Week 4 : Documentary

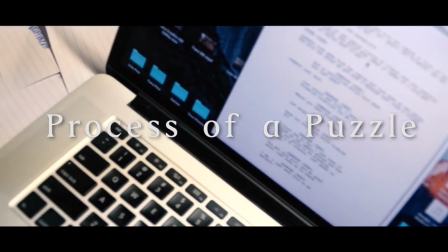Hi everyone, I'm here to talk to you about the process of a puzzle, about my documentary of it.
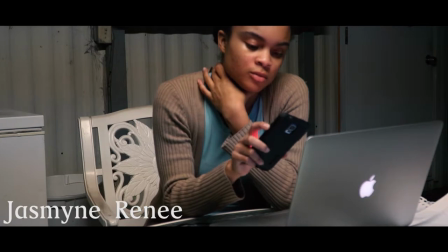Shooting this short short film wasn't hard at all.
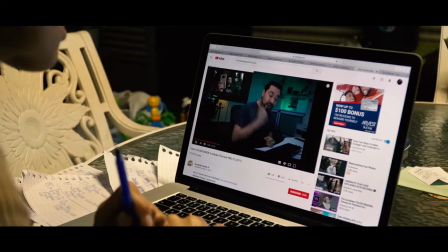I find myself you know being more peaceful putting my shots together and how I want things and how I want the shots to go.
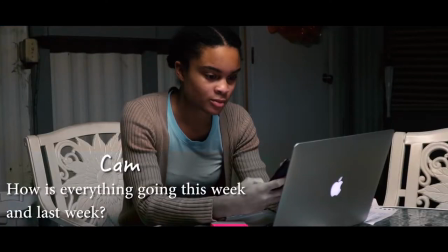I think they ran very smoothly. The only thing that I really don't too much like is the texting.
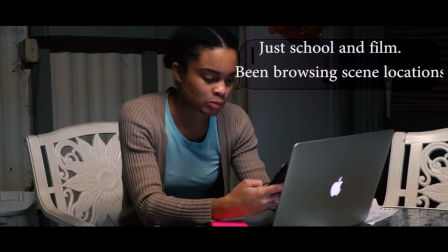I had a different type of texting mode in mind when I was inserting this in during post-production and it didn't come out how I thought it would come out.
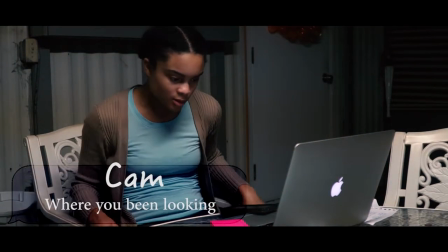Setting the camera up, doing my middle shots, my medium shots, I'm sorry, my medium shots, it wasn't hard at all.
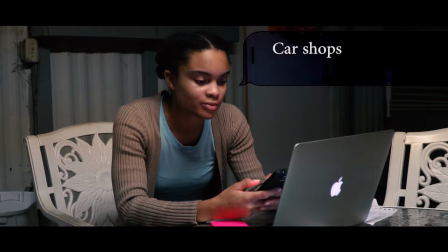I knew what I was supposed to be doing as an actress and what I was supposed to be typing.
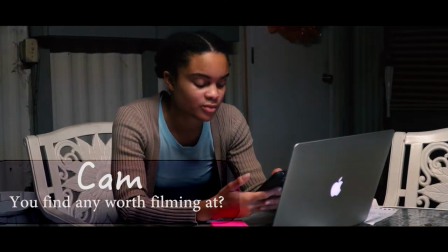I took the dialogue from the script and put it as a texting format
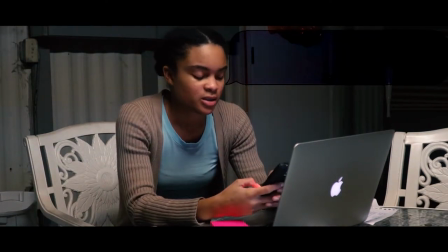so it's basically saying that my friend normally doing post production
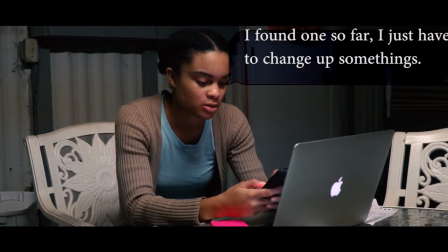when I'm editing I uh I don't like to be bothered with so with this
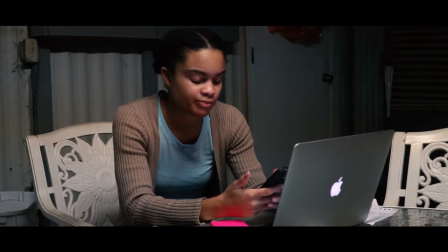scene I kind of made it so as if I'm a little annoyed because that's
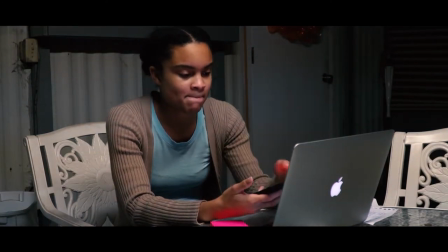how I get when I'm doing post-production people like to tap me on the shoulder or call or text
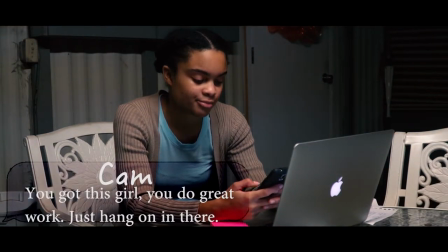me and I'm just like uh you know what let me just express
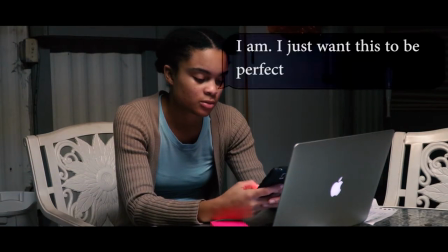how I feel sometimes to my friends who are very supportive of my films
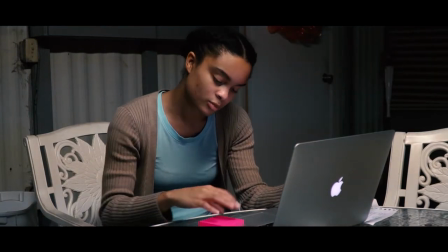with the color tone I like using the
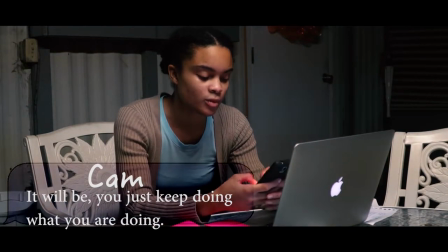effects that's in Adobe Premiere and they come in handy I kind of play with them a lot just to get a feel of what type of film I know that I'm shooting that would set the mode and the timing of everything because this was shot in this location,
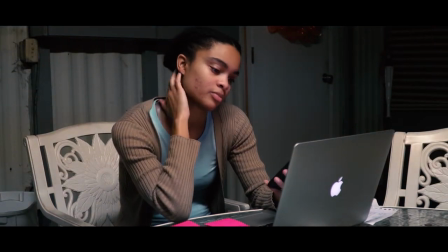which is my brother's sunroom, the effect that I used to enhance this really came out nice.
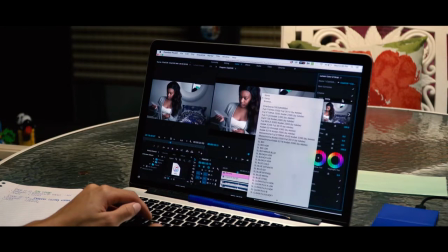It brings my color, my shirts off real nice. This image right here with me practicing my color grading,
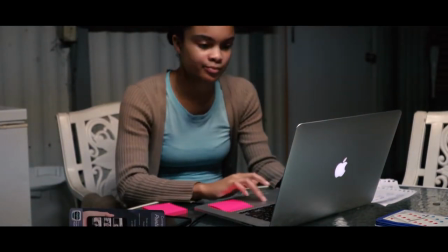I'm actually working on that film and I thought that would be a good thing to show while putting this film together.
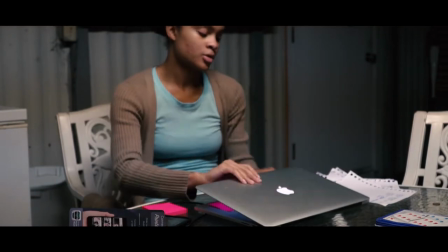Also, if you haven't noticed that there's a paper right there that shouldn't be right there it's a walmart paper with
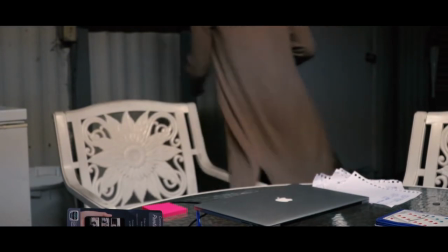footages and everything but um it really shouldn't be right there and i didn't want it to be right there
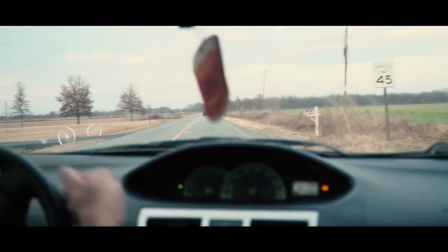um with this thing it was kind of hard to set my camera up in the back seat i didn't really know how the camera would
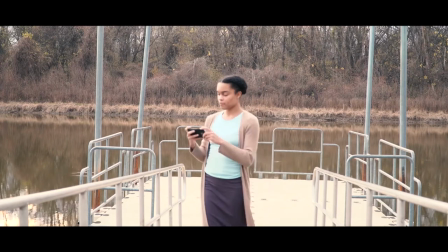work and how the focus was working because i put it on autofocus and i was making sure that the camera stayed in place how i wanted to look
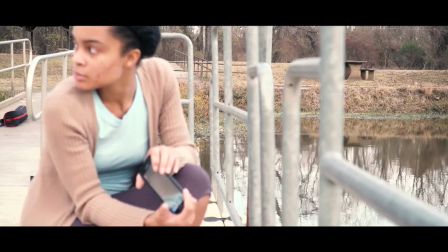while i was driving i didn't know it slid over which which is kind of cool because it went along with the
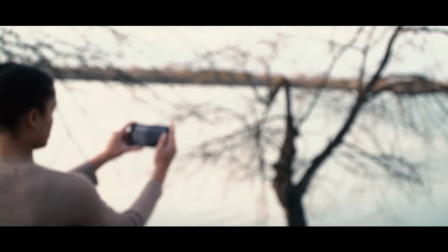set as I turned um I went out to the lake and I set the camera up and I got in front of the camera make sure I was kind of angled in front of the camera um although it wasn't as clear to me
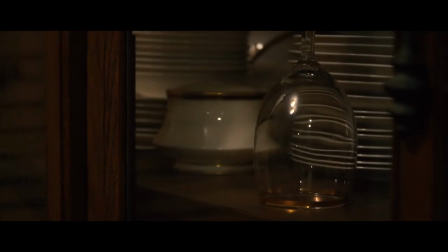that my camera wasn't focused at all and I thought that was probably like
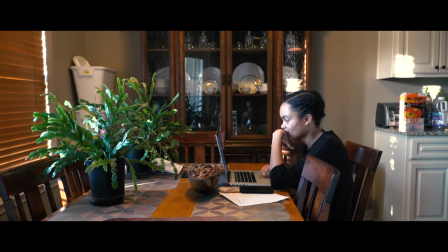a little different that I would be inserting in in the
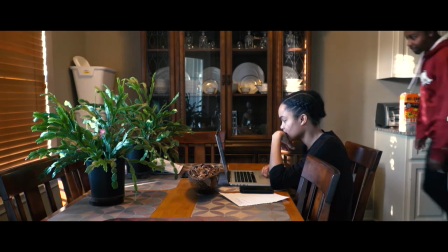short film to have a little bit blur going on and not everything so clear.
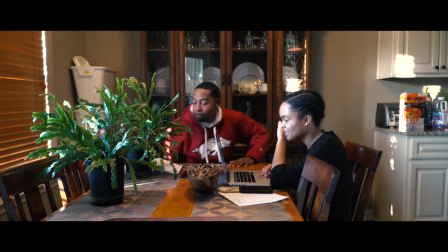I thought that was unique while I was putting this together.
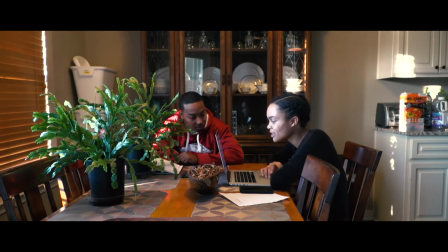This scene right here was actually shot on a different day and it actually comes from the same storyline with the same dialogue.
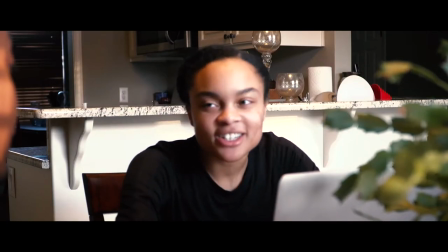We just improv'd it just a little bit. I have a friend Cory who likes to be in my family likes to help me out with this film.
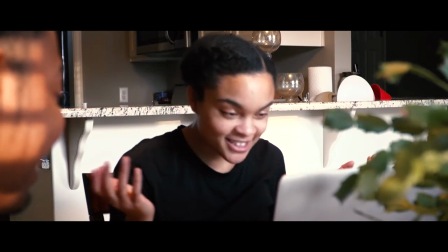So So while he remains thin, I actually took the camera and I had to move it to different angles where I
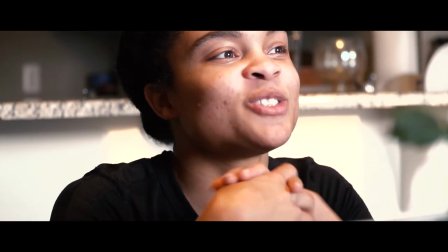knew the story would portray more while I shot it on my own instead of doing a two-people shot.
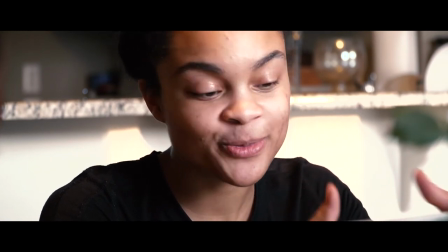I don't like to be in front of the cameras because of my blemishes, but hey, it happened the way it happened.
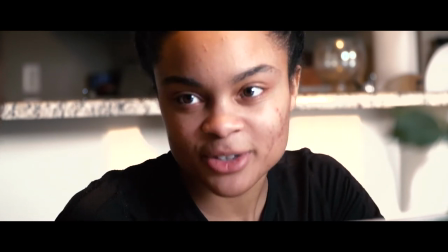This basically goes along with the first story in the beginning saying how it's
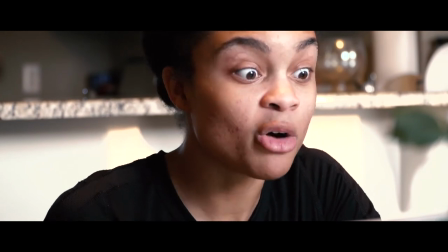difficult to like put and find locations around your area to shoot your film.